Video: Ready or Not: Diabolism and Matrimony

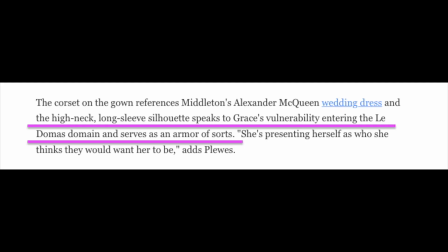251s
This Fashionista article also notes that the high neck, long sleeve silhouette speaks to Grace's vulnerability, entering the Les Dormes domain and serves as an armour of sorts.
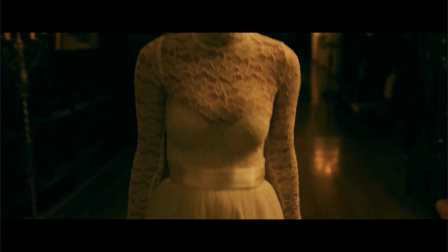262s
Over the course of the movie, Grace's dress, this symbol of traditional marriage, begins to break down.
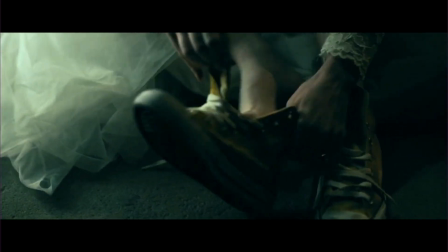269s
She rips the gown slightly, then swaps out the white heels for some converses. She then fully tears off the bottom of the gown, gets a gun and ammo strap.
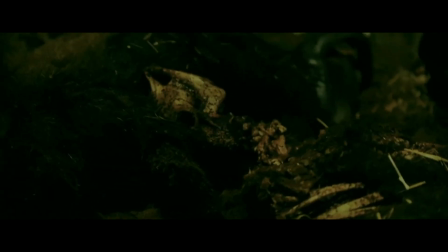278s
The point where she falls into the pit of dead bodies is where the dress becomes blacker, being fouled with dirt and grime.
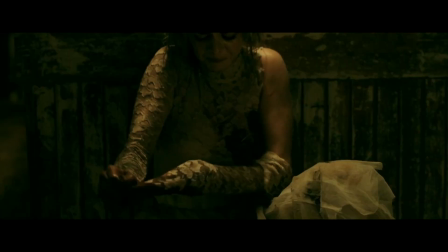284s
Her hair gets messier, she rips off the sleeves, that previously mentioned armour of sorts, and also begins to stain the dress with blood.
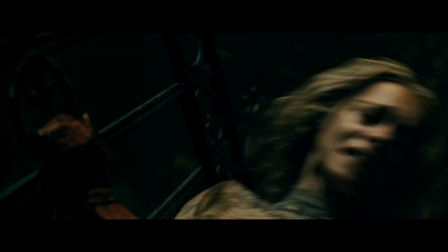293s
She rips the dress even more, and then we get to the climax of the movie,
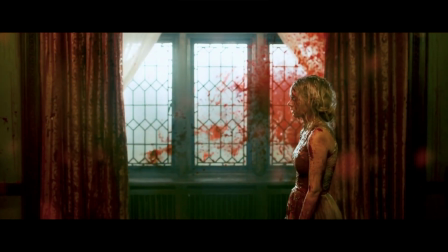298s
where the dress becomes completely drenched in blood.
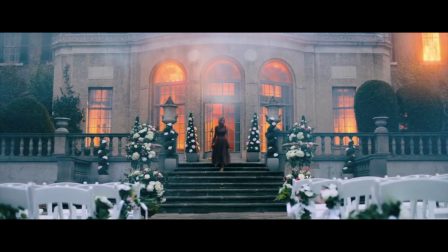303s
In the final shot, the dress takes on this deep red black colour.
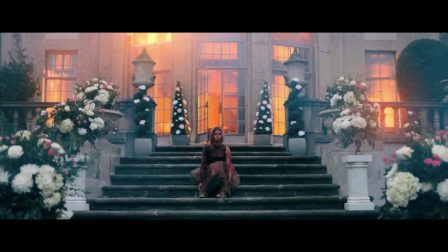310s
The initial white evolves into a satanic red.
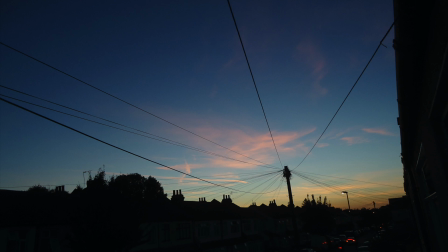314s
The dress embodies the psychological journey that Grace undergoes, and it represents her break away from traditional matrimony.
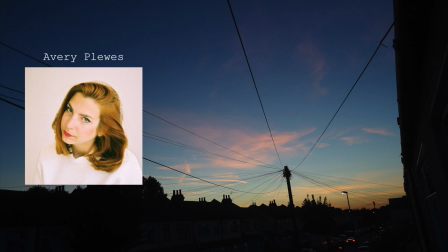322s
I think costume designer Avery Plews puts it best when she says, marriage is such a traditional patriarchal institution,
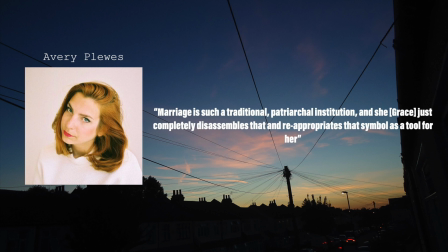329s
and she, Grace, just completely disassembles that and re-appropriates that symbol as a tool for her.
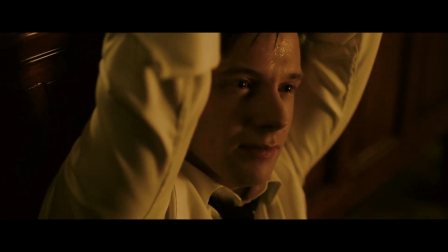338s
Alex's costume is in contrast quite different from Grace's.
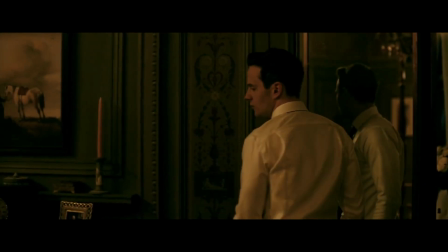341s
He also begins in white, but unlike Grace, continues to stay in that single colour for most of the movie.
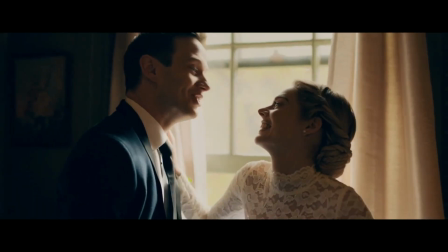348s
This reflects his commitment to his marriage, his willingness to protect Grace and go against his family.
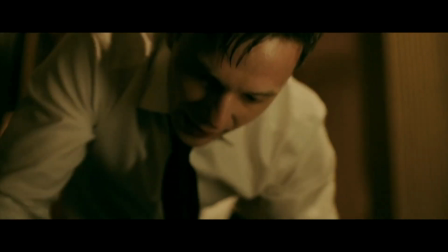354s
It is only when he witnesses his brother and mother's death and proceeds to give
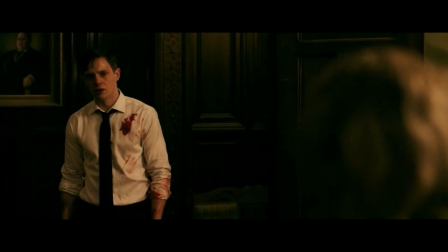360s
in to his diabolical side that his clothes drastically change,
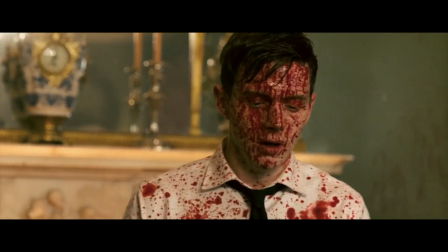365s
becoming stained with blood. He gives in to the temptations of the devil, and as a result, destroys his own marriage.
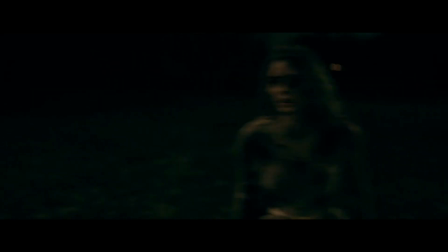382s
The movie uses natural lighting to its advantage, having the bulk of the story set at night, contrasting the bright daylight that the wedding was set in. The scenes at night have a sickly green hue to them. This becomes even more noticeable when grace goes outside.
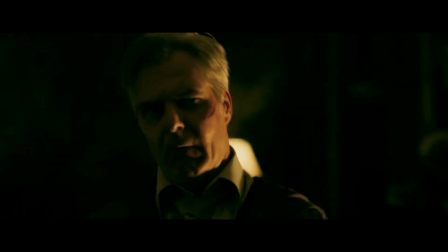397s
It is here that the movie gets really creative with its use of artificial lighting. Candles, lanterns, torches, fireplaces,
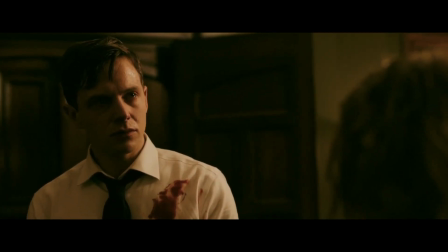405s
they all illuminate shots with yellow glows that adds to the unsettling nature of the Le Domas residence.
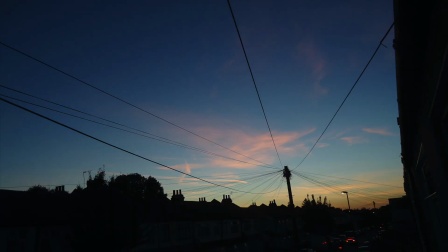412s
There are a few shots in particular that I really like.
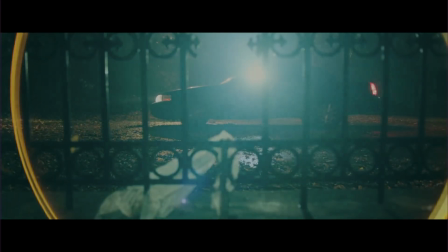415s
In this shot we can see a piece of Grace's gown that has been torn off in her escape, this wisp of cloth symbolic of her degrading marriage.
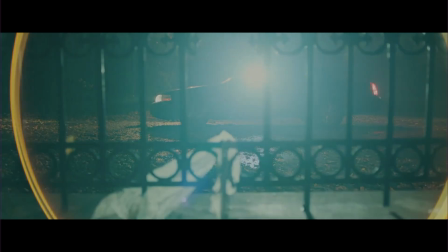424s
What really sells this shot though is the torchlight that creates a sort of halo around the frame,
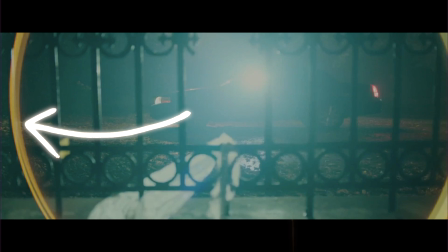430s
highlighting the diaphanous, delicate quality of the fabric which has been caught on the gate.
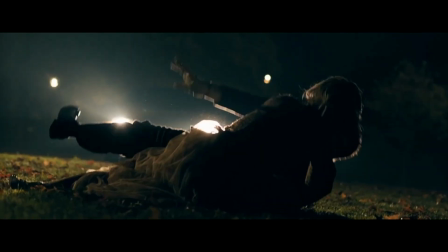436s
In this scene, the headlights of the car are used quite cleverly to add suspense to the scene.
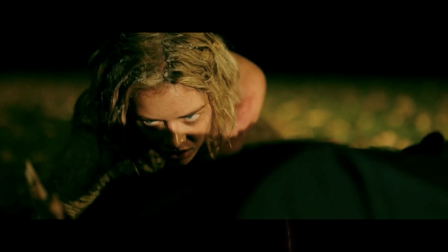442s
I in particular love this shot where the harsh light draws attention to Samara Weaving's piercing eyes.
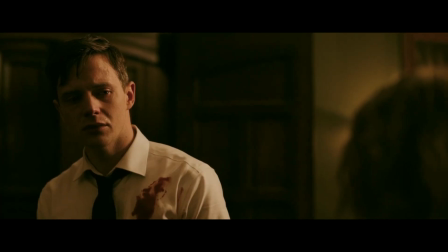448s
In the scene where Alex decides to betray Grace,
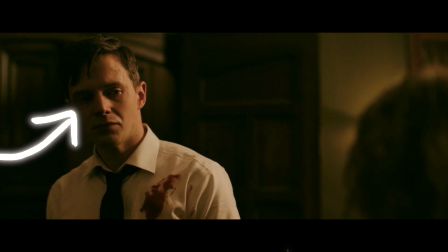451s
the light is positioned so that half his face is enveloped in shadow to make this powerful moment even more ominous.
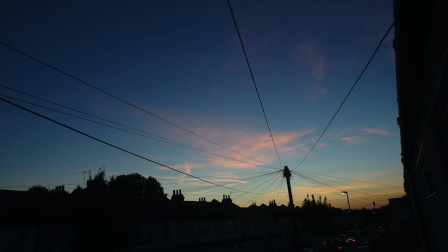458s
And the last shot I want to talk about is this one.
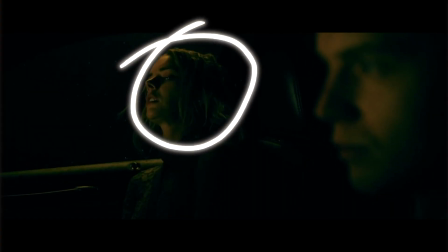460s
The frame is filled with a nauseating green initially, Alex's face is out of focus in the foreground.
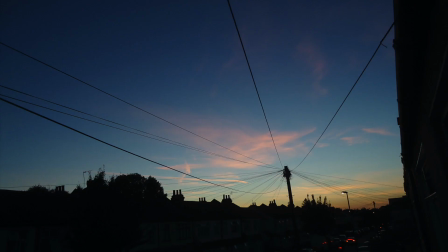467s
It's set up as a moment of calmness.
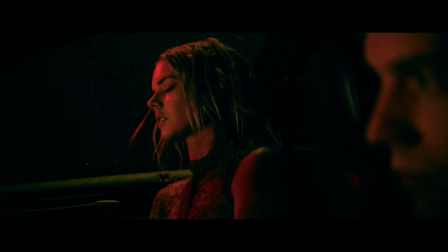470s
But slowly, in tandem with the music, a lurid red light penetrates the frame as the camera pulls in on Grace's face.
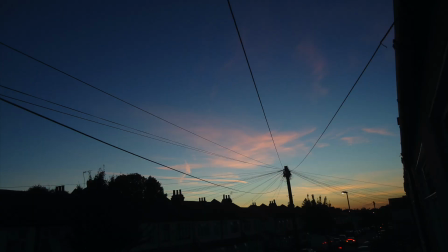479s
It's a jump scare moment for sure, but at the same time subtly foreshadows Alex's betrayal with the harshness of this demonic red colour. These are only a few examples of the clever ways in which lighting is used, the movie is chock-full of many more.